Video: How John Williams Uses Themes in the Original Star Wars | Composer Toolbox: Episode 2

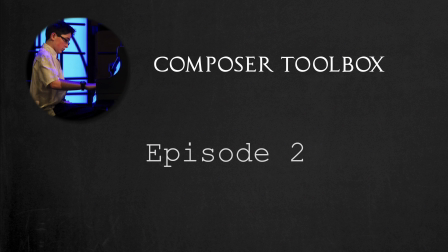Hello, and welcome to Composer Toolbox, the show that takes an in-depth look at individual techniques used by composers and how to practically apply them.
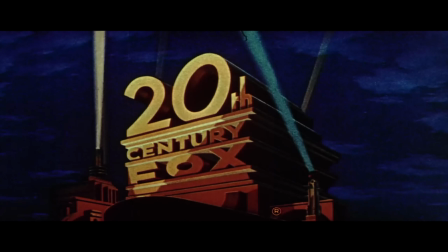In this episode, I'm going to take an in-depth look at the themes and layout motifs John Williams composed and used in the original Star Wars and how they relate to the film.
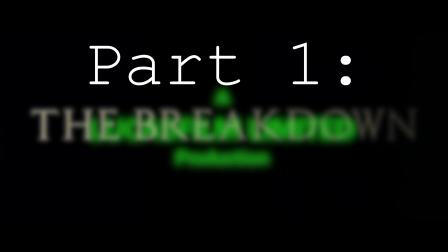So without further ado, let's jump in. First, one thing that I want to stress very heavily is the historical context that Star Wars was made in. At the time that Star Wars was released in 1977, there wasn't really any film like it.
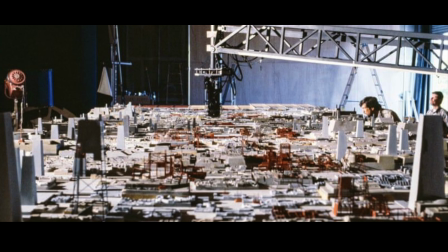For me, one of the most important factors that set this film apart was the technological innovation that resulted from Industrial Light and Magic's involvement with the production of the film.
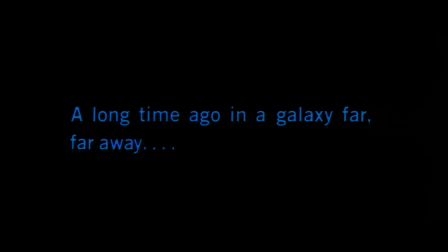But of course, John Williams' score for Star Wars is the element that set this film apart from the opening text crawl. At the time, during the 60s and 70s and moving into the 80s, jazz and pop scores for movies were all the rage. We could have gotten some cheesy, futuristic electronic score, but thankfully George Lucas and Williams had a different score in mind.
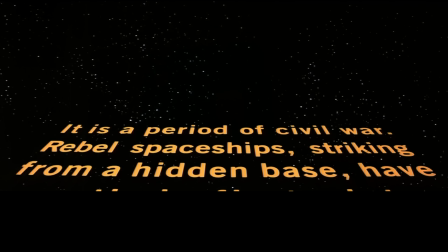Immediately from the opening B-flat major chord, Williams tells the audience that this will be an experience unlike any they have ever had before.
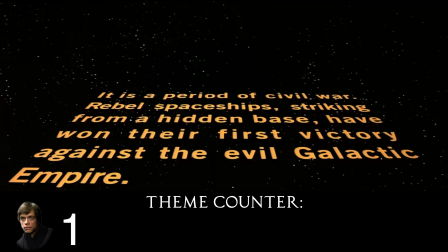Then, merely a few seconds in, Williams introduces the world to the main Star Wars theme.
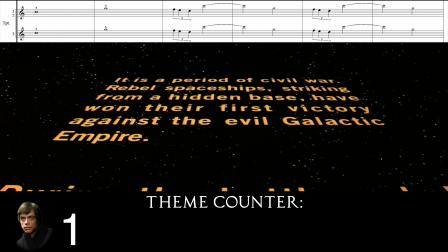Williams plays the main theme boldly and proudly without holding anything back.
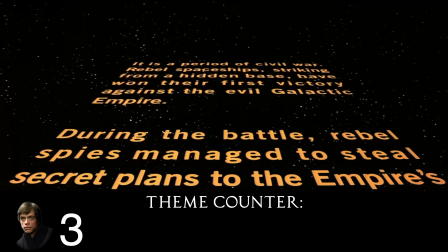He plays the theme several times for us during the text crawl in addition to his secondary Star Wars theme, and this only ingrains the theme in our heads for easy recognition of it later in the film.
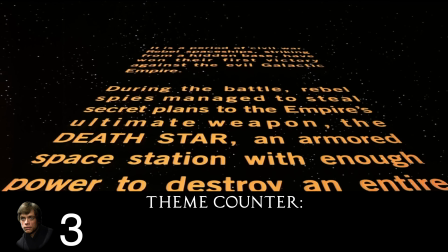Also, notice how the secondary theme is only played once here. Outside of the opening text crawl, the B theme is really only played twice,
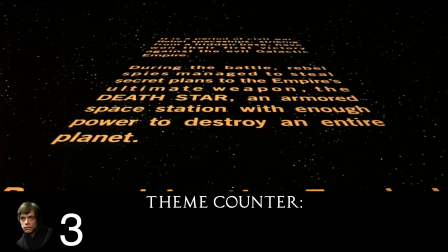once during the cue entitled The Swashbucklers as Luke and Leia are shooting at stormtroopers across a chasm, and during the throne room scene.
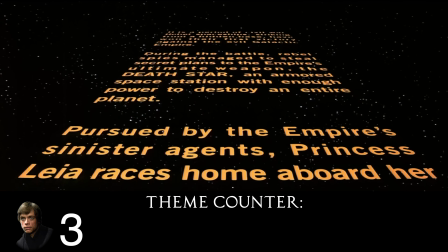Williams still introduces us to the secondary theme, but his inclusion of it once tells us it's not that important.
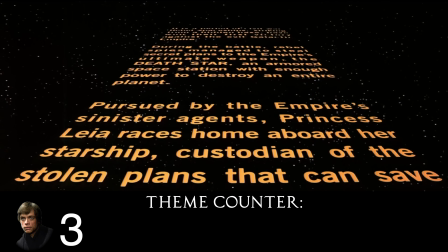It's trapped between several iterations of the main theme as well.
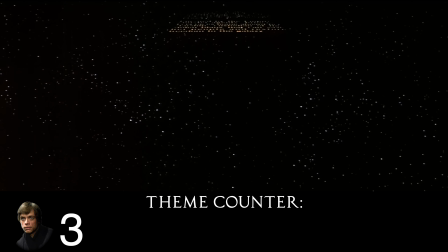Next, as the text crawls away, Williams moves away from the main theme and starts to explore some different harmonic and rhythmic textures that I'll cover in a later episode. Now I'm going to interject something that builds off what I was trying to emphasize earlier. When watching Star Wars, I really gain a new appreciation for it when I watch it as if I were an audience member in a theater in 1977,
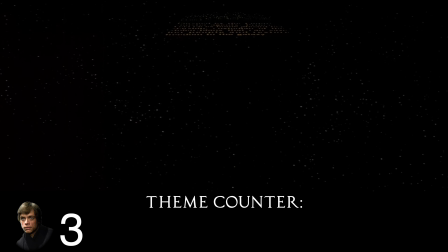seeing it for the first time. When I imagine myself as this opening scene becomes so much more breathtaking and awesome. When I see the text crawl fade away in the distance, I think, okay, how's this film going to start? My question is immediately answered as the camera pans down. As this happens, Williams builds tension with fast string runs and heavy brass chords, more on the orchestration in a later video.
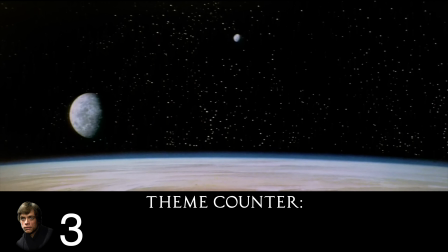Then both the camera and the music land on Tatooine. Now I'm thinking, whoa, that's an interesting planet.
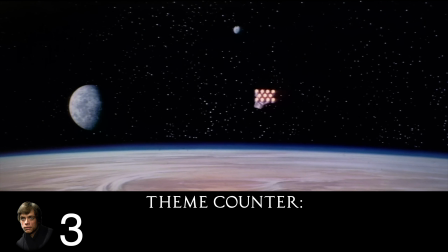But my thoughts are quickly interrupted by this ship and Williams' introduction of the Rebel fanfare.
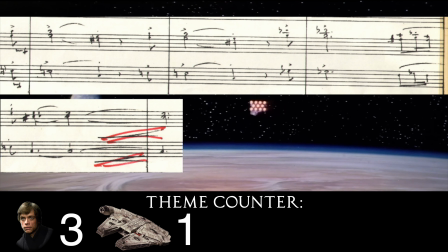Whoa, look at the size of that ship. Look at those lasers. What are they shooting at? Again, I'm quickly told when I see the Star Destroyer come into frame.
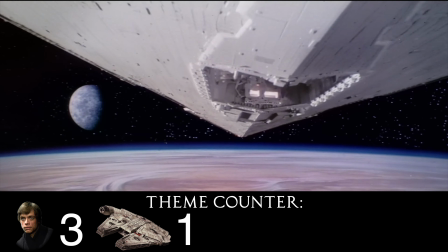And here, Williams doesn't hold back. With these big, repeated, Holst-like chords, he tells us that this is a space battle of epic proportions.
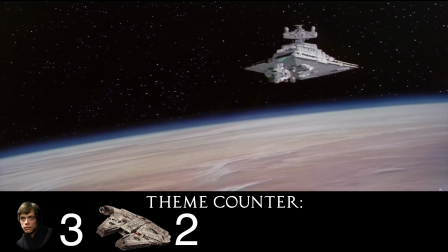Now I'm literally going nuts in my seat thinking, oh my dear lord, that is a big spaceship.
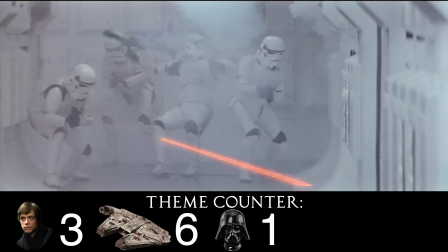We are instantly thrust into this space battle, and Williams' music tells us this. He again plays the Rebel fanfare as the Rebel blockade runner attempts to escape the clutches of the looming Star Destroyer. Remember the Rebel fanfare's use here because it will become important later.
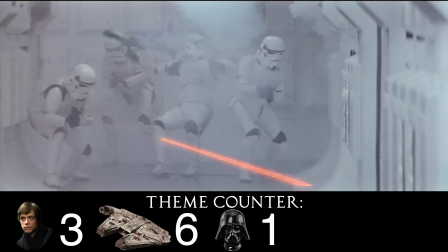Next, at the cut to the interior of the ship, Williams continues the rhythmic pedal tone that ended the previous cue, and he also plays an augmented version of the Rebel fanfare several times. As the cue continues on, we see the blockade runner being captured and the rebels preparing for the bad guys boarding. As we wait, the music builds suspense until the stormtroopers come crashing through the door.
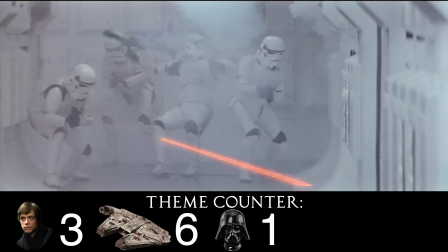During the chaos of this scene, Williams plays what sounds like a variation on the Imperial theme that he uses throughout the film. This variation, being played with the stormtroopers' entrance, begins to make another connection in our mind with this theme and the bad guys. As the rebels begin their futile retreat, the chaos in the music goes away, and we are bombarded with yet another statement of the Rebel fanfare.
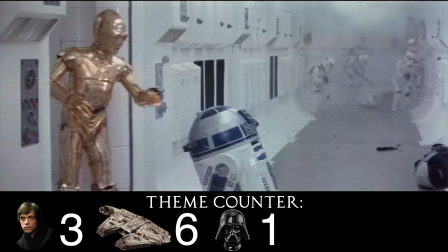This use of the Rebel fanfare is again made in conjunction with the characters trying to escape on screen.
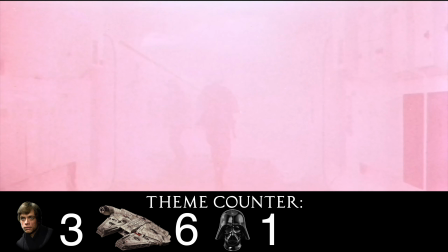First it was used with the ship trying to escape, and now the rebels. And then, oh my goodness, we are introduced to Darth Vader.
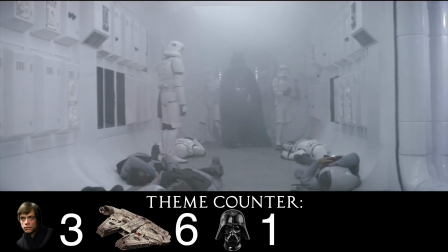The music comes to a screeching halt and announces his entrance with brass in the same intervals as the Imperial motif.
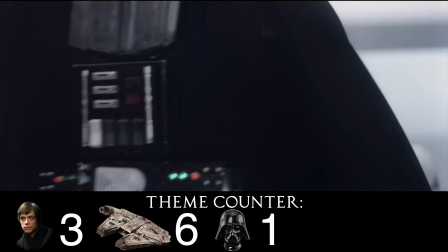Williams, of course, expertly gets the music out of the way so that the audience can bask in the sheer, terrifying power of Vader.
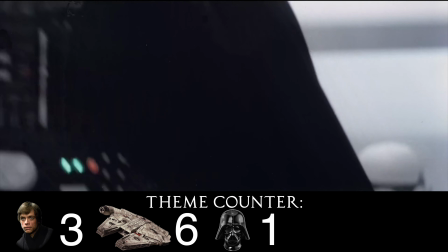As he walks off, the music crescendos to the next scene where we hear the iconic Force theme for the very first time.